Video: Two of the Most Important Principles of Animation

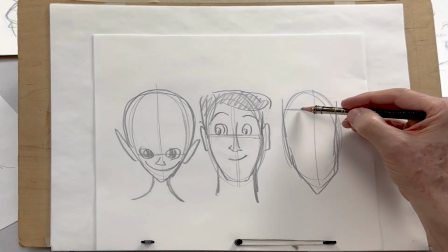747s
That could be a different kind of appeal, where you have the eyes up here,
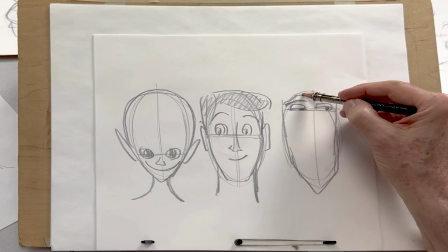757s
eyebrows, hairline,
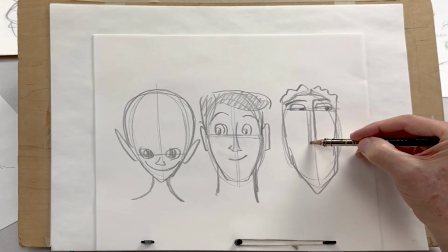764s
long nose, totally different design, whole different idea for appeal.
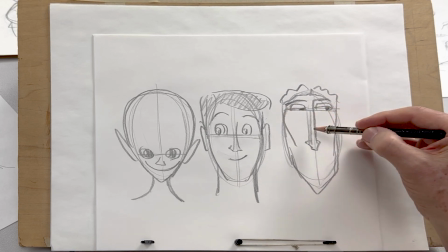771s
Cheekbones,
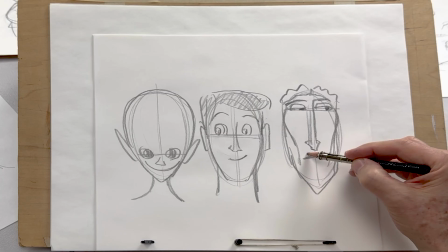775s
mouth, mustache,
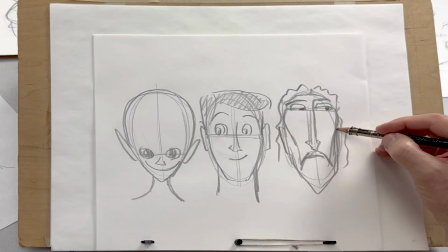781s
hair falling to the sides, ears, totally different look,
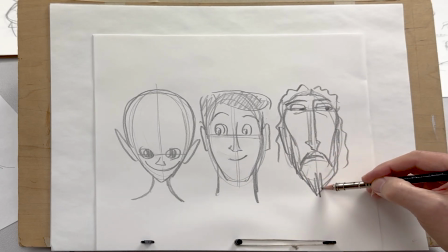790s
and a beard.
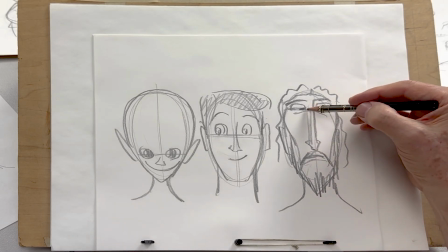794s
So just by taking that eye line and lifting it up high on the head shape,
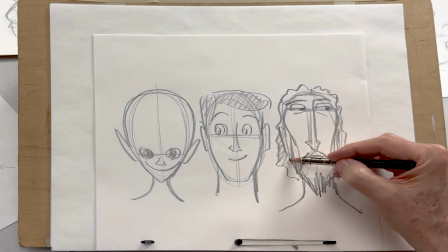800s
you have a totally different idea for appeal and character design.
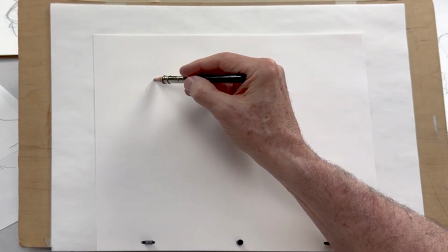805s
You know, in animating and designing women characters,
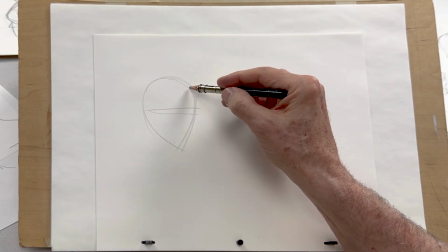813s
sometimes I will start out with just kind of the generic shape.
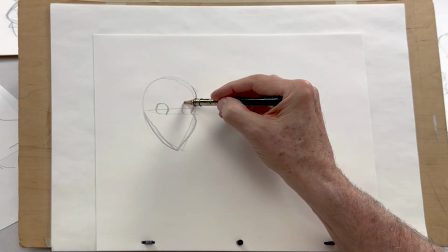821s
A basic head shape,
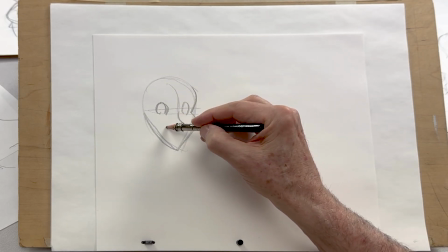826s
nose, mouth.
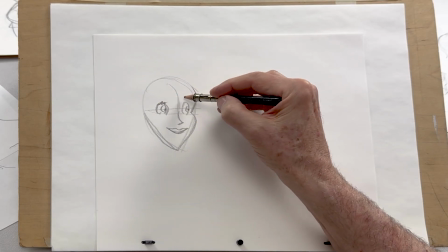834s
And as I explained about exaggeration, you know, this is a good starting place for me
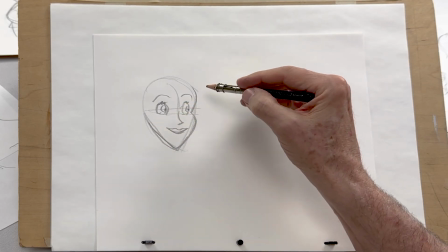844s
to start making a very unique design.
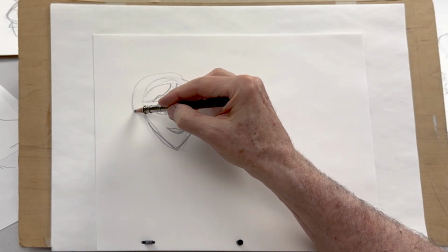847s
So I've got a very simple head shape, a very simple hair shape for this character.
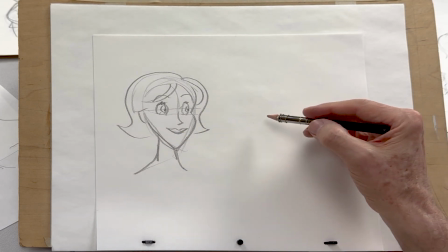860s
And she's pretty. But how do I go from that to make something that's more unique?
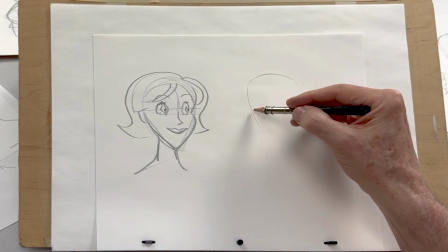866s
I think I'll start out with trying to push
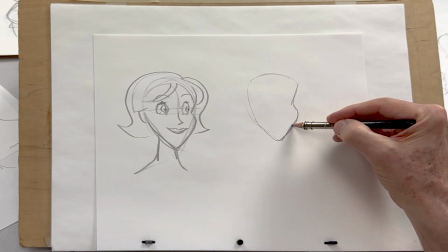871s
different characteristics of the face to make her not just pretty, but more appealing.
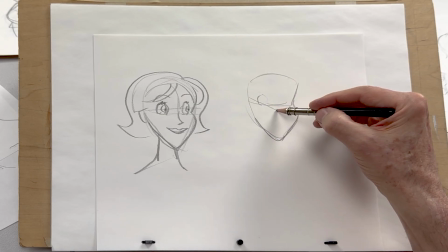877s
Maybe I'll make the eyes slightly on a slant.
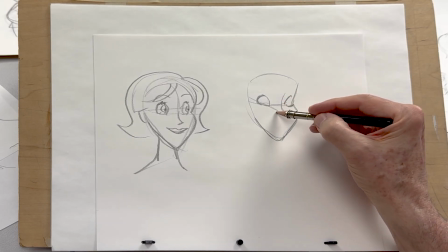886s
A cuter little turned up nose.
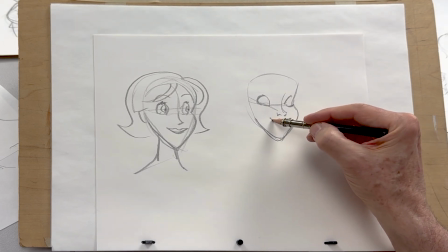893s
A maybe fuller lips. I'll do her teeth showing just a little bit.
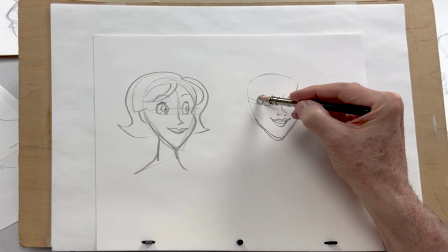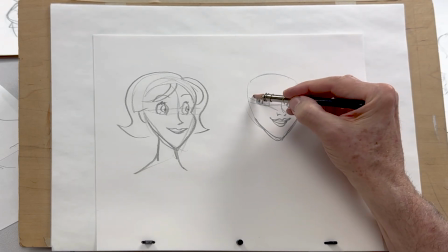906s
Give her longer lashes that kind of accentuate
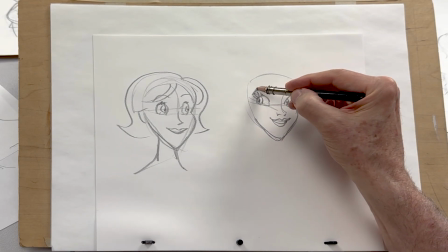911s
accentuate her eyes, maybe thicker brows, a little more expressive.
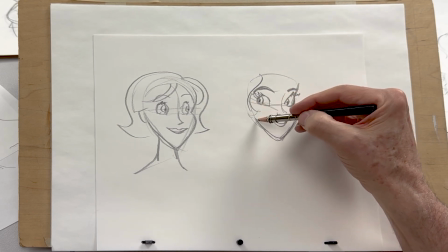920s
And I would frame her face with a hair
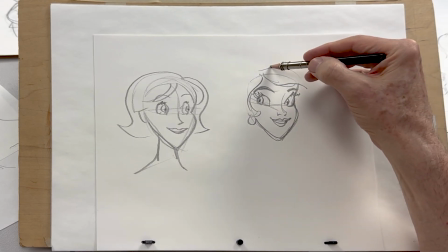926s
design that really complements her head shape.
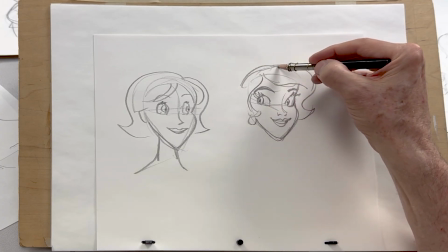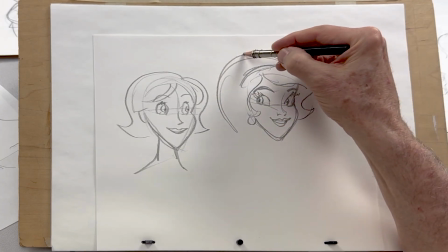936s
Making it more full.
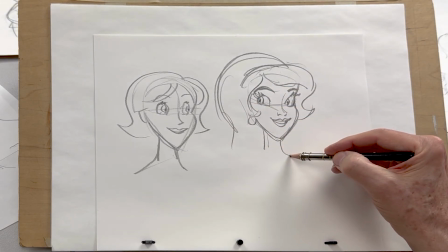941s
Give her a slender neck, nice shoulders.
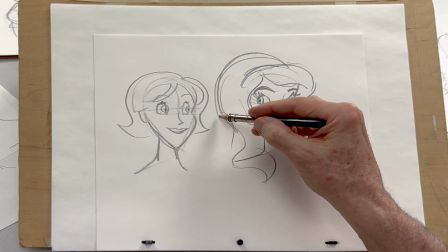949s
Having the hair drape over part of her shoulder and then fall in the back.
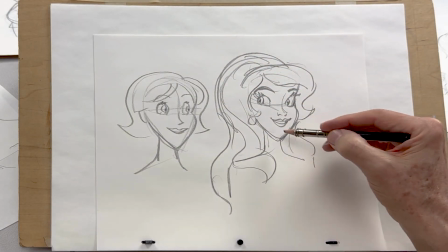955s
So these are little things that might help make a generic face look a little more appealing.
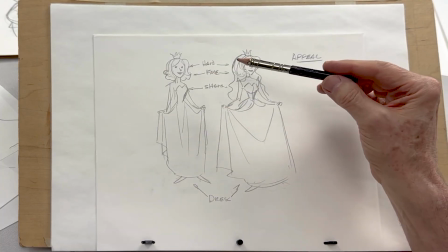966s
Now, if I were to take the head that I just did for a full figure, I sketched some ideas out.
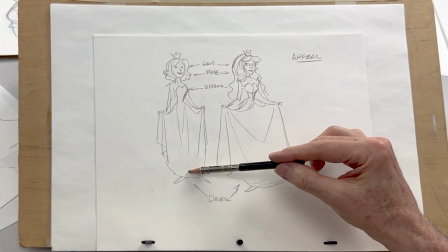973s
Here we have kind of the generic female form in a generic dress,
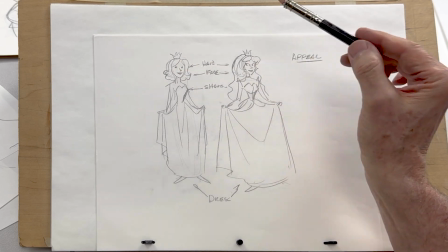980s
hairdo, and a pretty face.
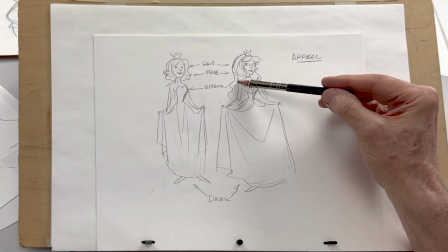983s
But I want to push it so that she has a little bit more waistline, fuller hair, a fuller skirt.
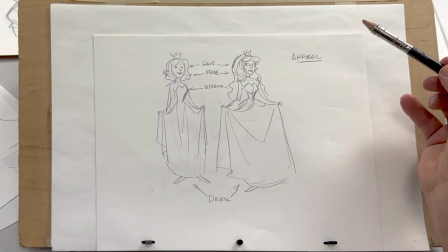991s
And for me, that would be a little bit more appealing.